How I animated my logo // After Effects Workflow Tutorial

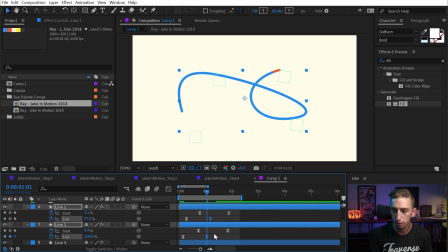24:40 So I'm going to grab the end value, the second keyframe of each end value, and with each one of those selected, instead of having them 1, 2, 3 frames apart each, I'm going to hold down the Alt or Option key and grab the first or last keyframe,
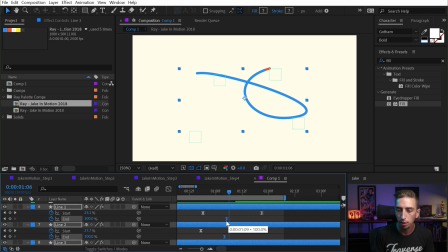24:55 and then just click and drag inwards, and that's going to compress proportionally the distance between each one of those keyframes. So I can just back that up to where they're not even a whole frame apart. You see this keyframe right here is halfway between a frame.
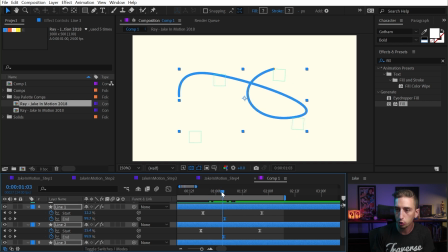25:09 So these lines are coming together much more quickly at the end, or a lot more close together. And it's a pretty subtle thing, but it again adds to the visual interest of the animation rather than just having them each segmented at that whole 1 frame apart that we had before.
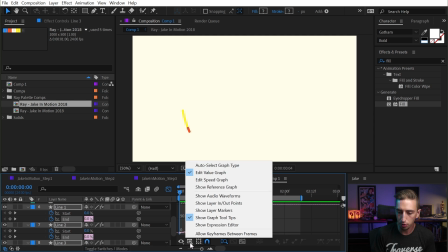25:27 And you can even take this a little bit further if you go into your graph editor, and then under this menu right here, you can say allow keyframes between frames. And what this allows you to do is grab these keyframes and shift them around freely between frames.
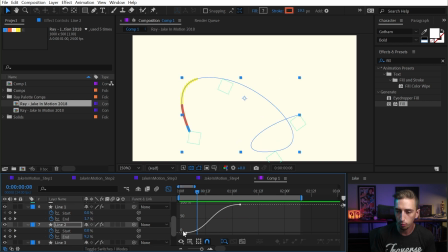25:41 They don't have to be on any single frame. If I just grab one of these and move it around, you see that it's not snapping. I'm holding shift to snap it horizontally, but I can go, if I zoom in nice and close, between any one of these frames at any point.
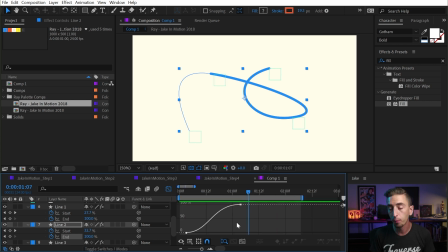25:57 It's completely unconstrained and gives you a lot more precise control over the placement of those keyframes. So if I wanted to say grab the start value of each one of these trim paths and bring these ones even closer together, they're all 1 frame apart,
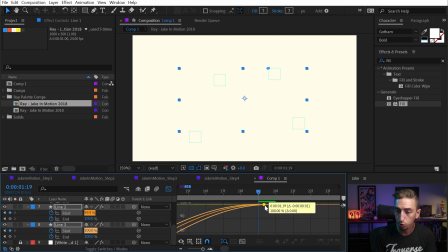26:10 I can now do that with even more fine-tuned control than using that proportional spaced method that I was using with the Alt key in the regular timeline. But now that it's moved within that graph editor, they show up in the exact same place in the timeline.
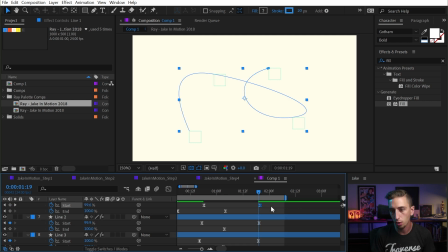26:25 Moving them around is going to snap them to whole frames here because there's no option to move keyframes between frames in the standard view, but going into that graph editor allows you to modify that however you want. But that's really the core concept behind how I animated those keyframes.
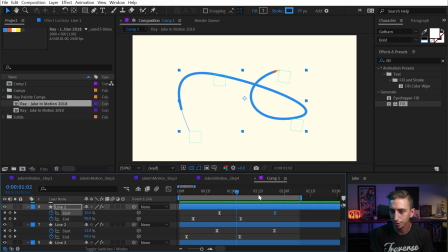26:42 And now that those are offset, it's all messed up. It's not showing the layers below it anymore, so I'd want to reverse this so it's more like that. But again, I can bring that closer together so that those lines end up very compressed and just aligned to disappear much more closely.
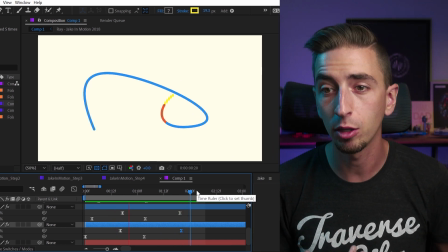26:57 But that's the core concept behind how I animated my logo and how all of those paths and overlapping
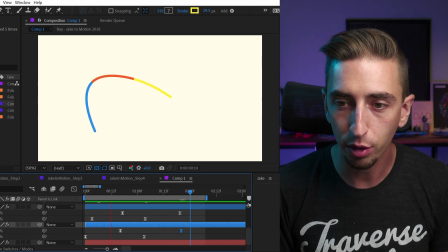27:04 them and controlling them with the nulls all really worked to bring me to this end result of my final logo animation.
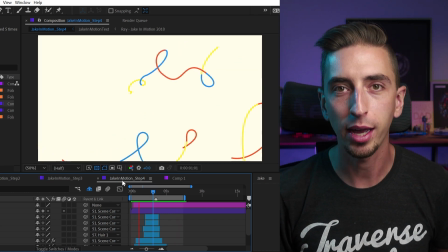27:10 So I hope that you got something out of the breakdown of my logo animation. It really, again, is not that complicated.
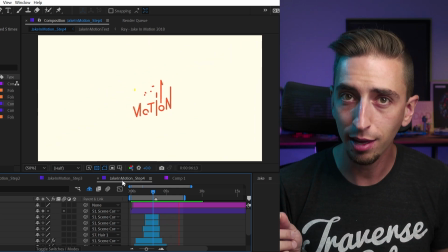27:16 It's just a lot of layering steps, a lot of tweaking animation curves so that we get really nice motion,
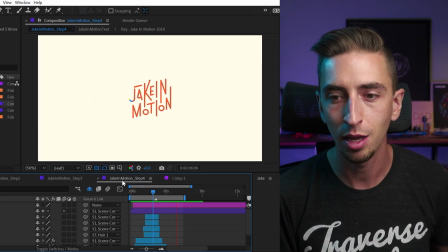27:21 and adding layers of motion to just create more visual interest than we would have had all the way back here at step 1 with just basic trim paths.
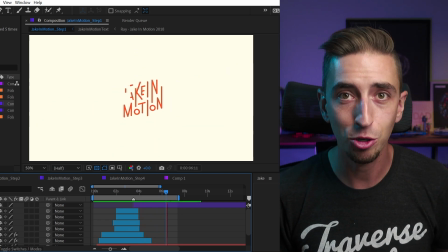27:30 So that's really all there is to it. If you use this technique at all, be sure to tag me on Instagram at JakeInMotion so I can see it and give you a like.
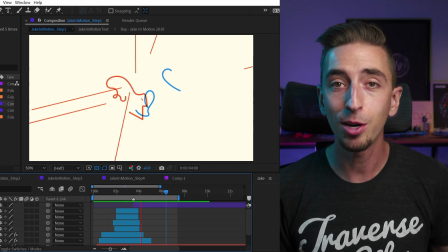27:38 And please share this video if you liked it.
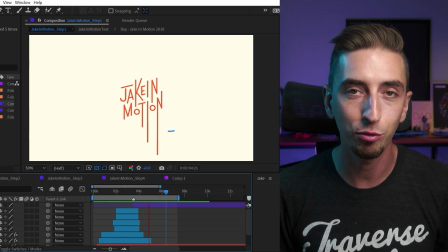27:40 It really helps get my channel a little bit more attention, and I want to be able to just share as much of my knowledge with as many people as possible, so it really helps me get the word out.
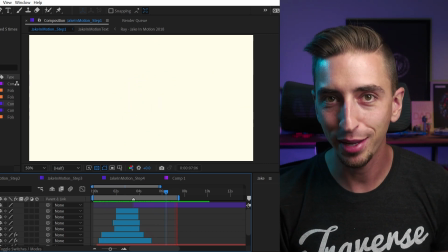27:48 Obviously, if you like this type of content, be sure to comment, like, and subscribe to my channel if you haven't already.
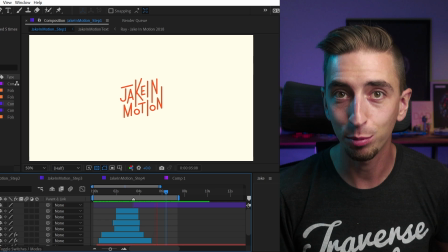27:54 And if you want to give back in a monetary way and help support the channel even more, check out my Patreon. Thank you so much to all the patrons over there.
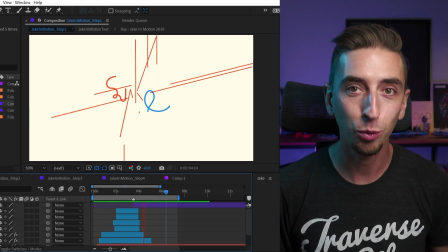28:02 I'm incredibly grateful for all of the support that I receive over there, and I just want to again say thank you for watching this video, and I'll see you in the next one. And